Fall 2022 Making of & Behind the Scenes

So there's lots of these kind of intricacies that you do, but I also wanted to reveal it in a way
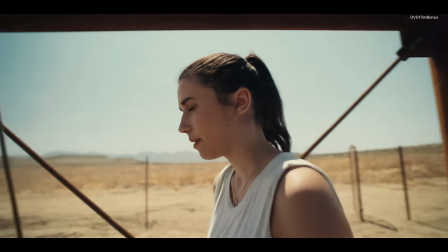4:07 that Becky experienced it in its kind of tangible form. It's really tempting just to kind of cut to gorgeous drawn shots and over-air shots, but at the wrong time, you're kind of getting ahead of the character.
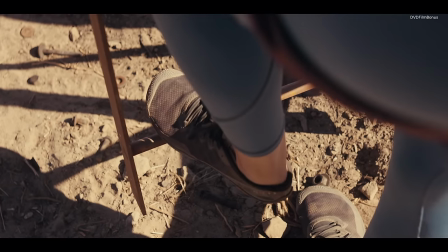4:18 So resisting, for the most part, to go wide before she's seen it wide,
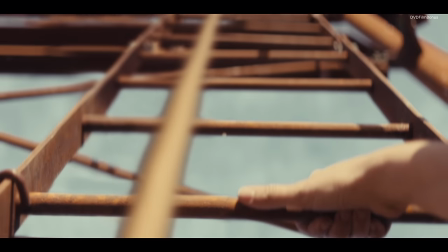4:23 not revealing too much too soon, and more about the feeling of her hand on the ladder and the sound that she was hearing
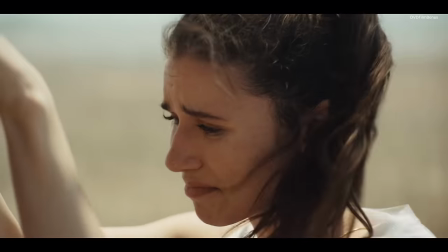4:31 and just the focus of her being able to be conscious of her own breathing and be much more elemental in the kind of way that we portrayed it.
See? It's easy!
We were really compelled by the idea of making a movie focused on the fear of heights.
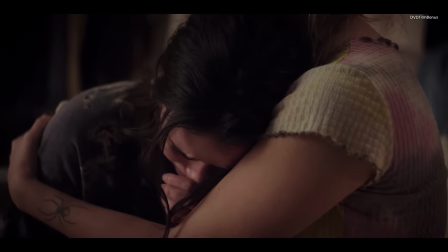4:46 But then the call beneath it, what the film explores, was very personal in terms of exploring grief and the loss of someone. And that is something that happened in my life. And writing it in the script was a way of exploring it. So it was from a real place of truth from me and a very kind of honest look at grief and healing.
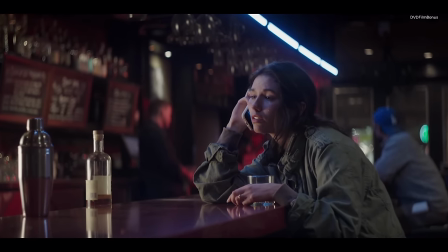5:10 Reach Dan, just leave a message. I'll hit you back when I can. Get it on for the beep. Hey.
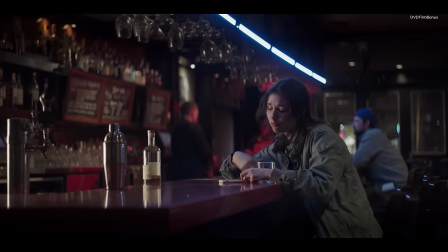5:19 Miss you.
The movie is about Becky dealing with not just the death of her husband, but to lose the fear, to be brave enough to be herself again.
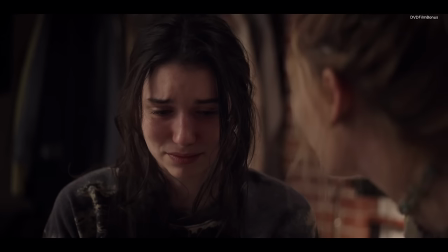5:28 If you don't confront your fears, you are always going to be afraid. What is it that Dan used to say?
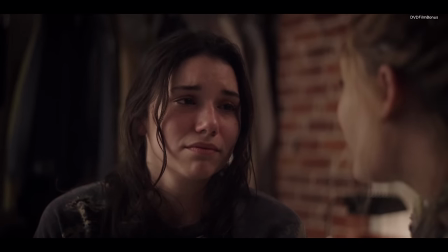5:34 Don't die if you want to live?
The theme of the movie, it's about how fear kills us, basically.
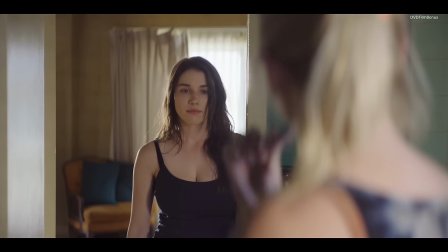5:42 If you are afraid, then you don't really live.
If you're scared of dying, don't be afraid to live.
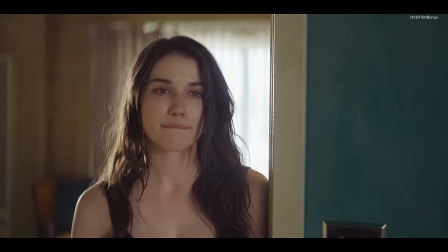5:49 that's what dan used to say let's
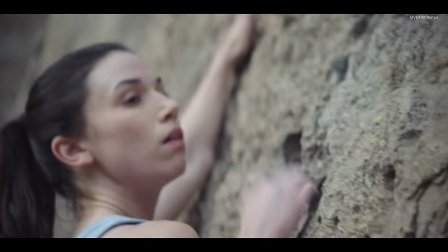5:54 do it let's climb your stupid tower at the start becky strong and adventurous and living
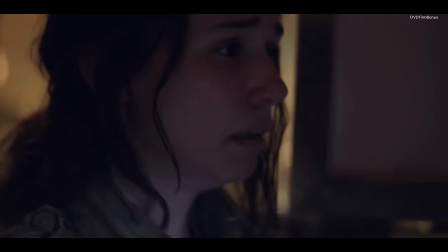6:01 life and very much in love with her partner and i think showing the contrast of what loss did to her she became fragile vulnerable and really went to a point of
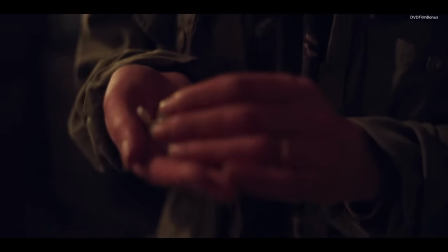6:12 of not wanting to live anymore. I think it gives her room to grow into what she needs to become. One of my favorite films out there of all time is probably Terminator 2. And having the idea that you can take a character from this fragile, broken Becky to a Sarah Connor is like a very exciting journey to take someone on, you know?
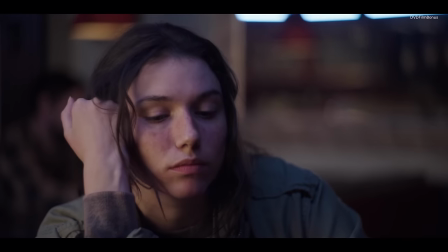6:31 We joke actually, Grace and I, that it was Sarah Connor from Terminator 1 at the start, Sarah Connor from Terminator 2 at the end. The way Grace played it, it's very easy to connect to Becky. she really understood the core of the character.
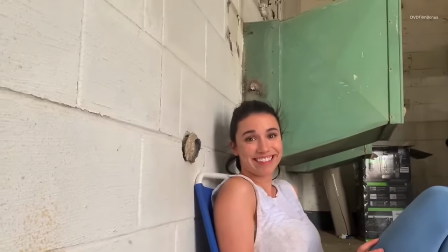6:44 She had vulnerability, but incredible strength within. She was very much that person in real life. So sweet, kind, generous, disciplined, strong, and I think that comes through.
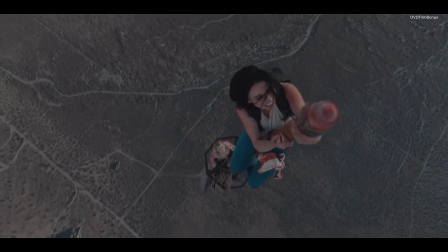6:54 Ah! Okay! Okay! Yes!
Becky represents us as an audience, and she's understandably resistant to the kind of audacious suggestions that are made by Hunter,
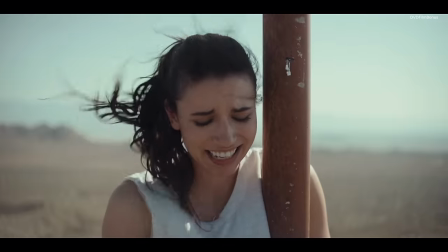7:08 who's obviously the more alpha of the two.
It's your day! It's insane. Woo! Oh, my God.
Shiloh Hunter is that crazy best friend that we all have, that dangerous friend that gets you in trouble. Impulsive, always fun, but probably the most likely to get you killed.
OK. Now the ultimate, Bex. Your turn.
Becky, after Devastation, retreats, runs away, and shrinks.
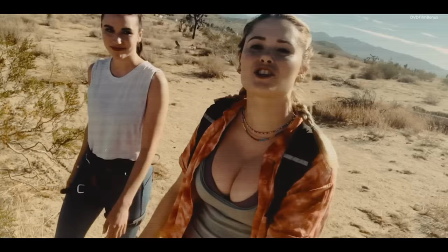7:33 Hunter, after Devastation, kind of runs into danger, runs toward it. But it's a facade, really.
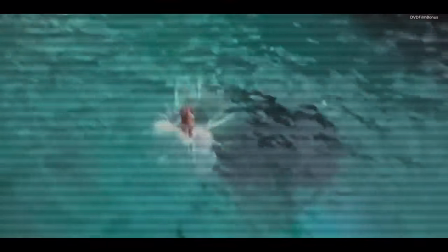7:39 She's hiding behind a veneer.
Hashtag super bad ass.
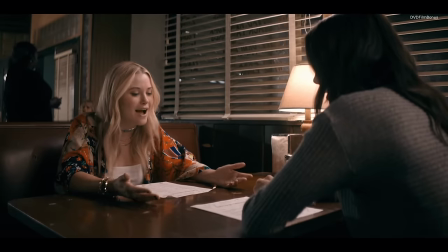7:43 OK, in my defense, I may act like a total dick on camera, but it's worth it. I get paid for this shit.
And through the movie, we kind of try and strip away of that and really get at the heart of what she is.
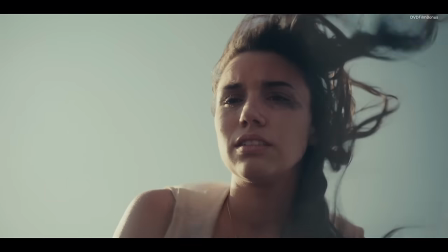7:55 I always saw Hunter's character as being someone who needs love, but looks for it in all the wrong places.
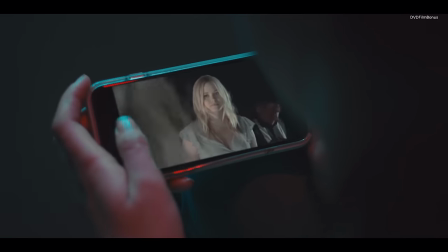7:59 So she finds love in Becky's husband, and then she finds love in likes and in comments on social media.